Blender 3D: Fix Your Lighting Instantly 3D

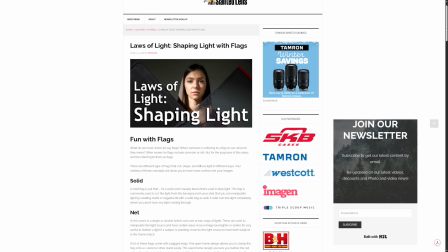4:08 Now, Slanted Lens here has a great article on how to use cards or flags in your scenes.
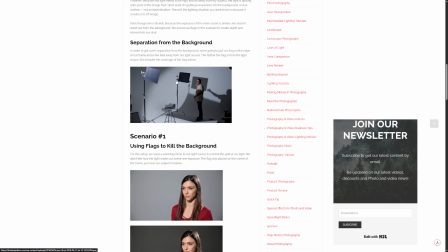4:13 And you can see here how they put up these flags or cards in front of lights to block off portions and get more control over how the lighting hits their characters.
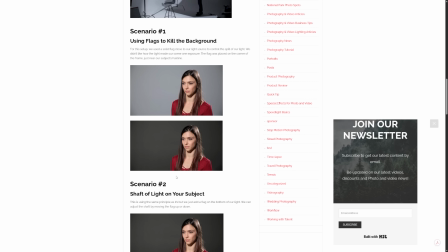4:20 This is very common in real-world lighting, but because we work in 3D, we often get stuck in kind of a digital space and a digital way of thinking.
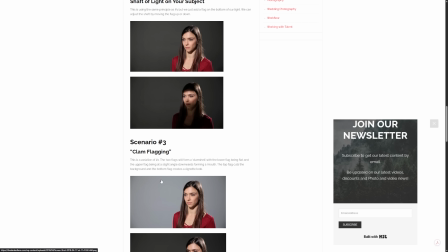4:28 Utilizing these methods can add a lot of realism and interest to your scene. Now, similar to light blocking is light linking,
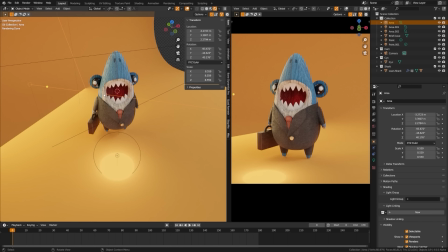4:34 but this is something we can only do in the digital world. It allows us to make it so that certain lights only affect certain objects.
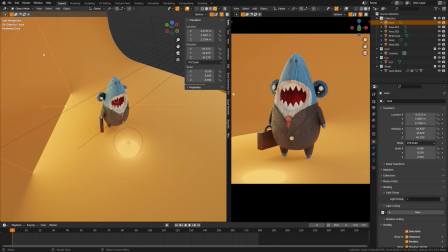4:41 Now, you do this by putting your lights in a collection, and then on the objects you want them to affect, putting those into a collection and linking them together.
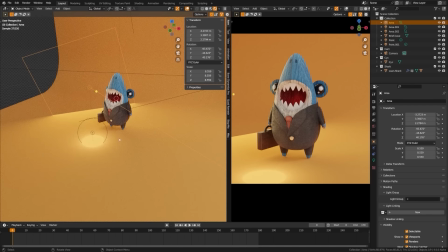4:49 It's pretty simple, but I actually have an entire tutorial on how to do it, so I'll link to it below.
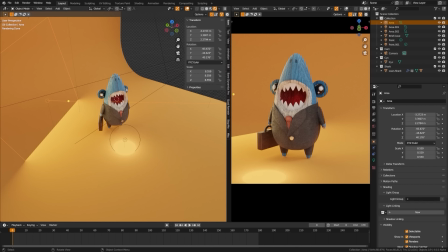4:55 Now, what this is great for is doing things like adding a backlight to your character where you can get a really harsh separation light, but not necessarily cast a bunch of ugly shadows around the rest of your scene. Although not realistic, it's fantastic for artistic control.
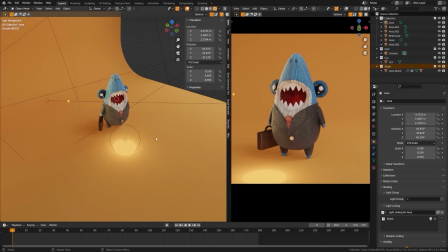5:09 Now, by default, the area lights in Blender scenes come in as a square. The problem is that in the real world, we don't just have a ton of square lights sitting everywhere, which is why you should take a look at the shape options we have on the area light.
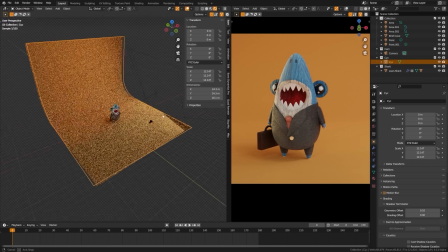5:21 If you come over here, you can see the option for shape. I can change this to a rectangle and create a much more elongated highlight.
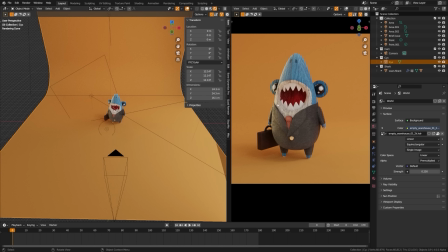5:28 I can come to a disk and get more of a spherical highlight, or I can come to an ellipse and get a soft, elongated highlight. These are much more realistic shapes in the real world environment, and they drastically impact your reflections, your character's eye highlights, and more.
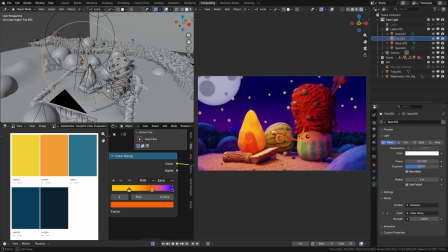5:42 Now, one area I see a lot of beginner renders suffer in is the idea of color theory when it comes to their lights. Take a look at this scene and all the colors we have in here coming from the lighting.
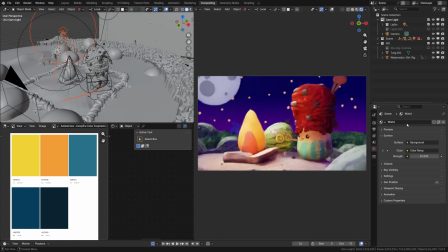5:53 As an example, let me show you what the scene looks like if I just replace everything with white lights. You can see how bland and flat and lifeless this looks. Now, let's go ahead and break this down piece by piece.
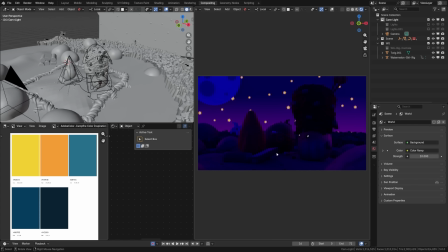6:04 Here we have a blue and purple in the world here, creating this nice nighttime fill.
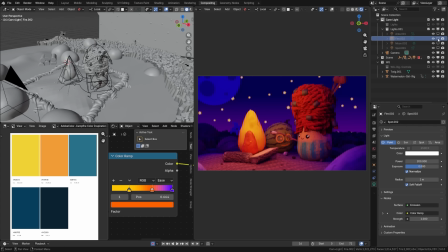6:11 And then if I come in here and turn these lights back on, we can see here that by the fire, we actually have a mix from yellow to orange to purple. And that's giving us a nice gradient fall off and some contrasting colors. If we open the moon here, we can see that we have blue light spilling in.
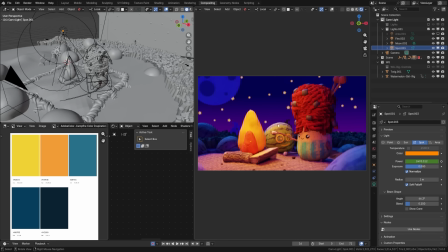6:28 And if we take the spotlight here, we can see that we're adding more warmth coming off from the fire. Lastly, I have an area light here in the scene, and when I turn this on, it's just brightening up the moon and bringing back some neutrality to that color.
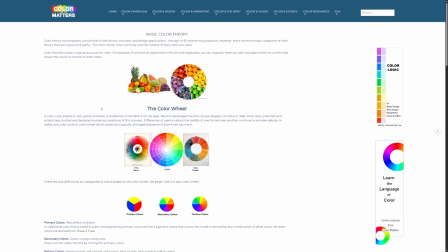6:41 Now, a good website to break down some color theory is this website here called Color Matters,
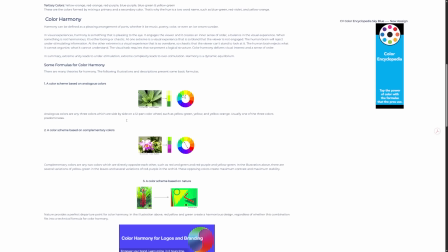6:45 which goes in through the basics of the color wheel and understanding what colors will pair well together.
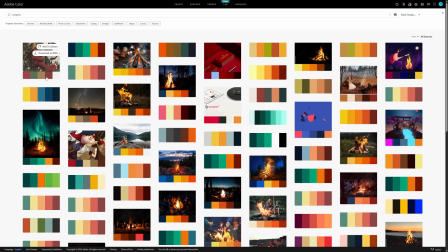6:50 Or another great website is Adobe Color, which allows you to search terms.
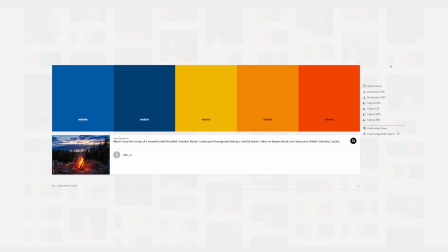6:54 For example, I search campfire here and gives you a lot of palettes that you can then download as an image to reference in your scene by importing it here in the image editor.
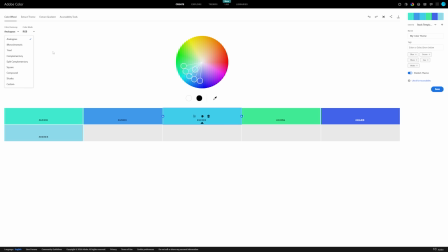7:02 They also have a color creator where you can choose a primary color and switch between all of the color theories.
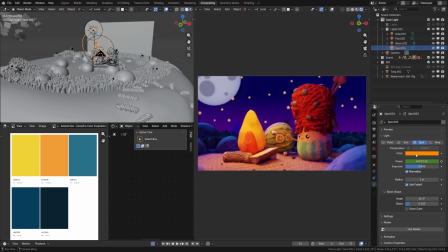7:07 But the general rule of thumb is you put colors in the foreground and you pick color on one side of the color wheel, then the colors in the background should sit on the other side of the color wheel.
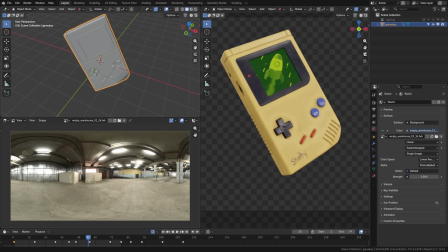7:16 By far, the most common mistake I see people make is lighting their scenes with only an HDRI. Now, HDRIs are great for getting lighting information, especially if you're doing something like visual effects and need to match a scene specifically. But otherwise, you should be using lights to drive your creative direction and an HDRI only to provide fill light for your scene.
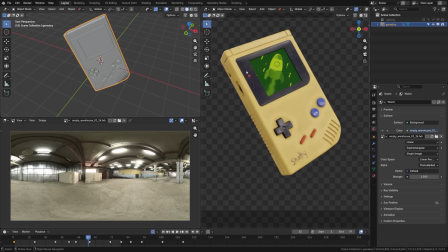7:35 Take a look at this scene here. We can see that the lighting is bland and flat, and I have my HDRI here set to 1. I would recommend having HDRIs in all of your scene, but really only setting it down to low, like maybe 0.15.
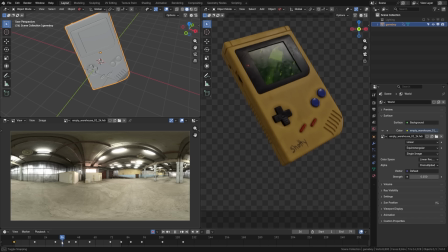7:47 What this will do is serve as a filler and also give you some nice reflections on the materials in your scene. Then after that, you should add your own lights for creative direction.
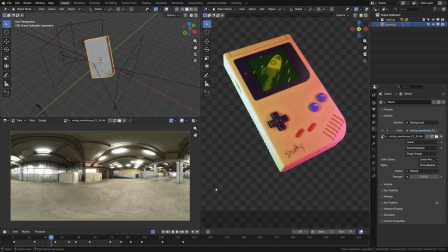7:57 So for example, here you can see I have 3 area lights, bringing in some cool lights, some purple, and some fill light to help make this pop and bring a little bit of interest.
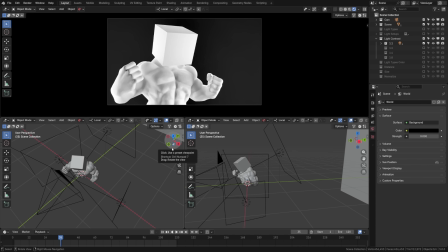8:05 Now, one of the telltale signs of a beginner lighter is that their scene feels flat from the lighting. And that's because essentially, even though we're working in 3D, at the end of the day, we're outputting a 2D image.